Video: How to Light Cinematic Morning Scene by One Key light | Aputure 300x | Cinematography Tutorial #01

Hey guys, I'm Ryo Takahashi. I'm a cinematographer, director based in Tokyo, Japan. So today I'm gonna be talking about the breaking down of my past work.
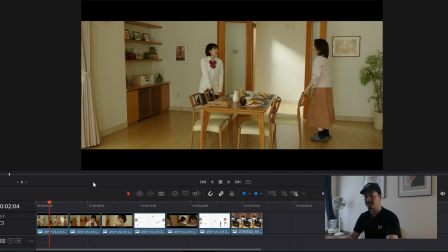So let's get started. So let's take a look this some stills I picked up from my past commercial video. So yeah, this is the indoor house studio scene shot by ARRI Alexa Classic.
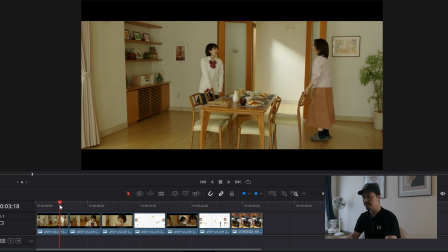Then this commercial is some kind of, montage type commercial. There are three families, and I shot them different location, and and expressing the different type family.
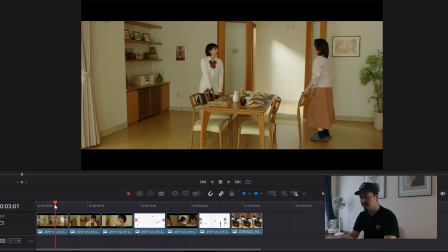Here's some still from this commercial, and I wanna explain. I wanna breaking down this scene. Here's a mother and then here's a daughter and talking each other and enjoy breakfast. And this is a morning scene.
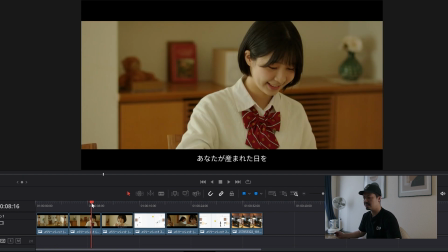And okay, so here's a little close-up shot, and here is a more closing up shot.
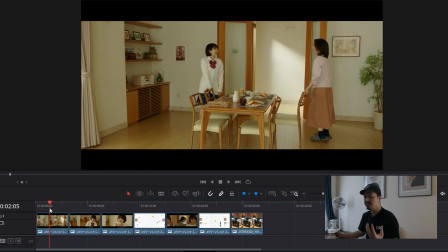So these three shots is the same lighting, and then I didn't change anything from this wide angle shot. I set the lighting for this wide angle shot and move the
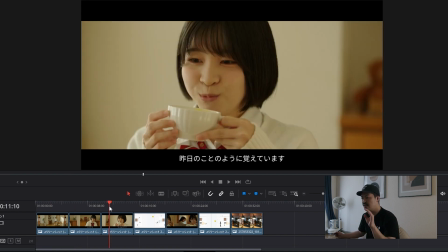camera to this angle and move to this close-up angle, right?
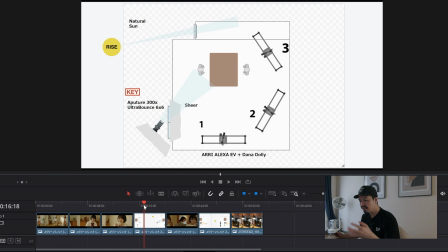So here's a overview this scene. I want more explain this lighting setup. Overview is like this, and then camera is the ARRI Alexa Classic, and then put the ARRI Alexa to the Dana Dolly, and then I wanna,
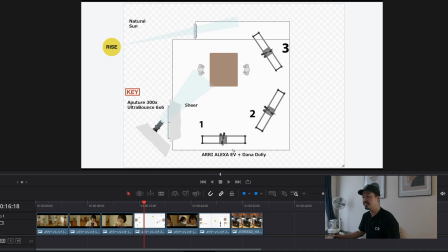create some movement, the left to the right to the left. I want to add the, kind of feeling, kind of more, quality to this scene. The lighting is super simple. I used the one light. It's Aputure 300X.
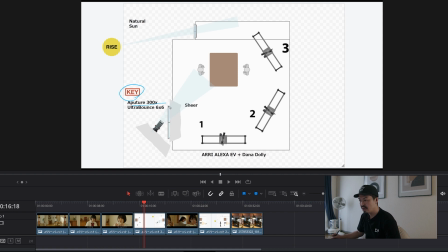So here's outside of the window.
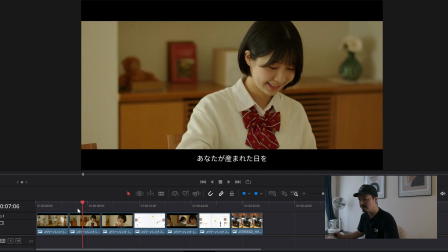We cannot see the window entire scenes, but there is the window.
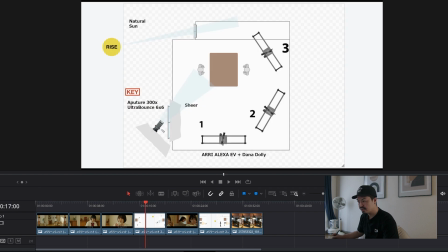Yeah. I put my aperture outside this window. I used the auto bounce 6x6. I hang up this white bounce and
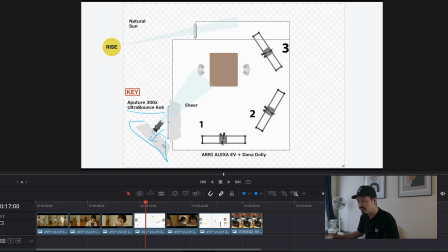this aperture right toward this auto bounce and bounce back and then toward this actor. So this type lighting is called the book light. So I created some booklight for this scene,
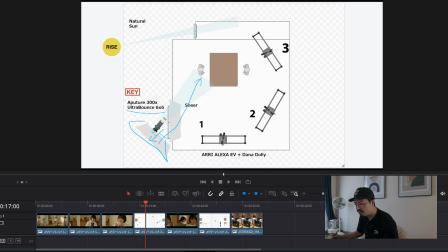and I want to get the more soft light, so I used this sear to this window, right? So this kind of setup, super simple, but we can get some nice soft light,
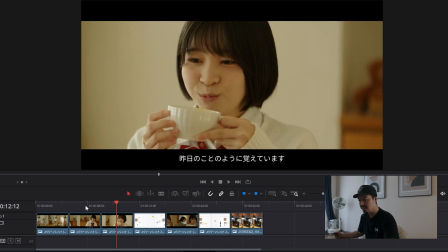and the result is here, right?
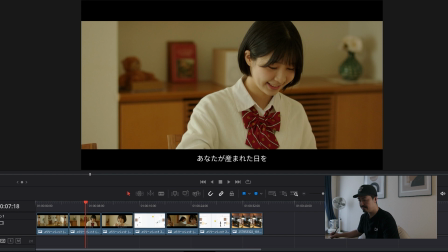So C is main actor for this commercial. There is the window here and the sear, and the lights coming from this direction and then hit hard left side.
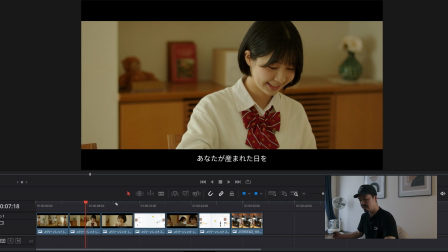So this is a super nice key light. And go to the next close-up shot, and then this is the same lighting.
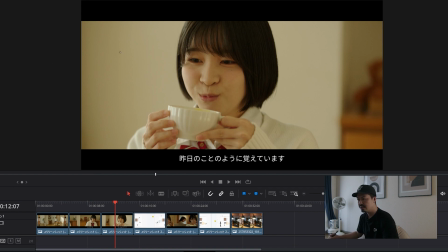So key light direction is from here and hit her face and a little edge light and then nice key light.